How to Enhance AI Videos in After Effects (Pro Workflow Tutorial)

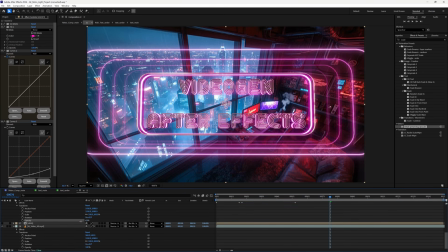985s
Go to transform, and under opacity, just bring it down just ever so slightly, so that it's not so overpowering. And you can see how all of this is affecting our main comp just by simply going back to our main comp here and clicking on it. Awesome. Next, let's go back to the main comp and add a vignette to the scene. This helps focus the viewer's attention towards the center of the frame, subtly guiding the eye towards the text and main visual elements.
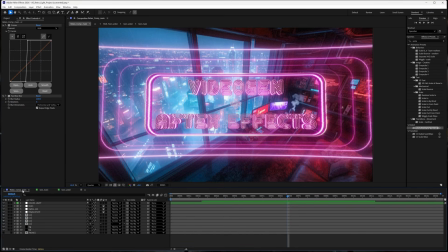1017s
So to do this, we want to make sure that we are under the main comp.
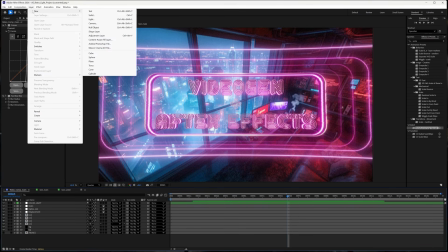1020s
And we're going to go to Layer, New, and then select Solid.
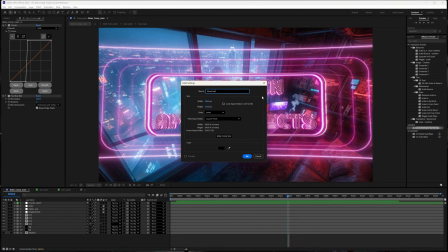1028s
And we'll just call this Vignette. And then we want to make sure that the color here is set to black.
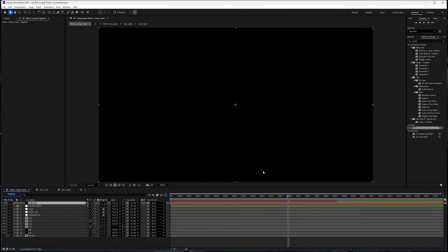1040s
And then click OK. So now you'll see that our screen is full of a black solid. Make sure that the vignette is at the top of our layer stack, and then we're going to go over to the shape tools here,
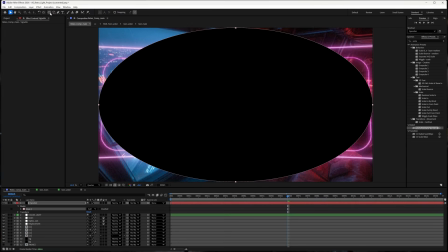1058s
select the ellipse tool, and then just double click on it to create an ellipse that is filling our screen. Cool. Now next over here, we're going to go to our layer and we're going to make sure that inverted is checked,
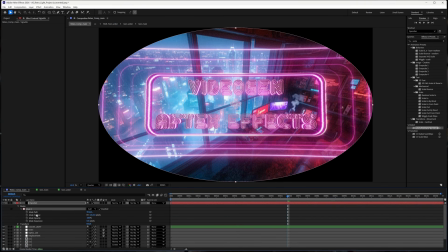1076s
and then under mask we're going to go to mask feather and then just crank it up until it's really blurry, just like that.
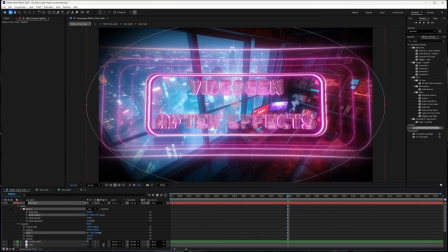1087s
And if you want, we can also go under transform and then just scale it up a little bit so that the darkness is not filling up our center of our composition.
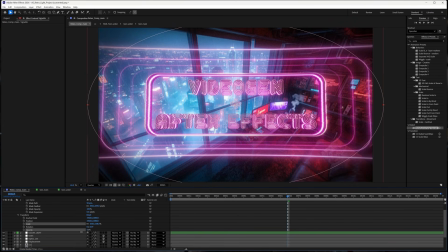1099s
And then we also want to bring down the opacity as well, something like 50. Awesome. And now you can go ahead and check what it looks like with and without. And you can see how the vignette is really sort of drawing your eye to the center of our composition. Next, we'll add a bit of grain to the scene. This helps add texture, bonding all the different elements together nicely and keeps the image from feeling just a little bit too digital.
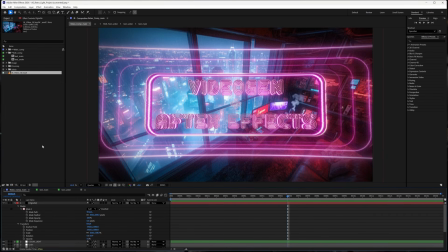1134s
So to do this, again, making sure that we are in the main comp here, we're going to go back to Layer, New, and Solid.
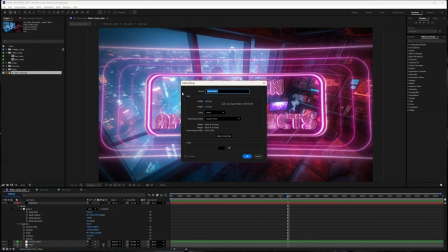1144s
And this time we're going to name this Grain. Make sure that the size again is the same size as our composition and that the color is again set to black.
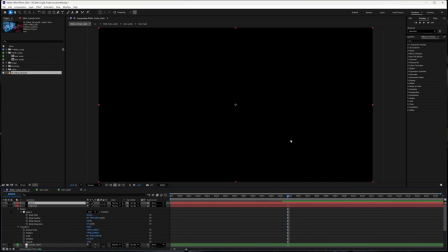1154s
Click OK. And then again, our screen is full of black. From there, we're just going to go to the Effects and Presets panel here. And we're going to type in grain,
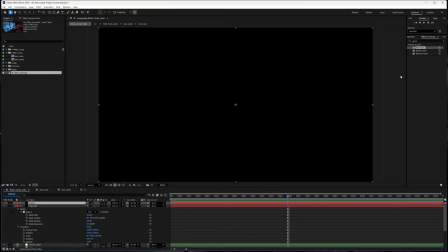1167s
and then making sure that our grain layer has been selected, we're going to double click on add grain to apply it. Now you'll see that we've got a square in the center of our viewport here, and that's because we have set the viewing mode to preview.
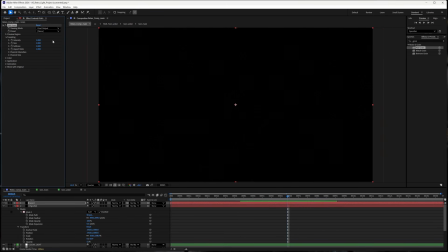1185s
So we want to set that to final output so that it fills the entire screen. And the grain here is very subtle. So in order to bring it up, we're going to go over to intensity and bring that up like so.
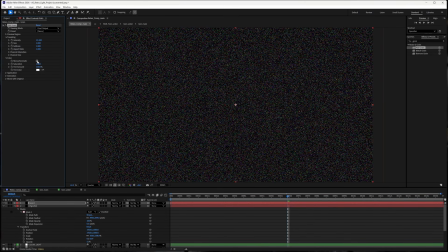1200s
And then we're going to bring the color here and change that to mono, just so that it's nice and black and white. And then from there, in order to blend this to our scene,
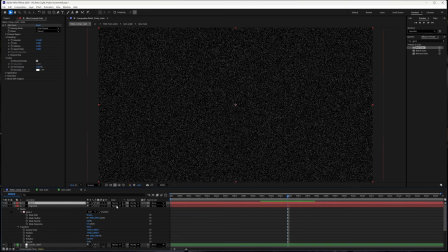1213s
we want to go back to our grain layer here and then set the mode to screen.
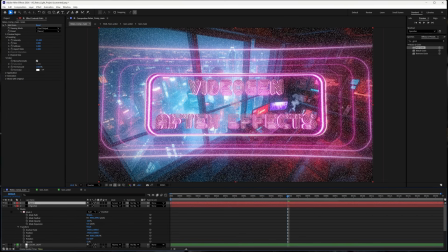1220s
And you can see now that we've got our grain layer on top of our composition, we can then bring the intensity down to see what that looks like so.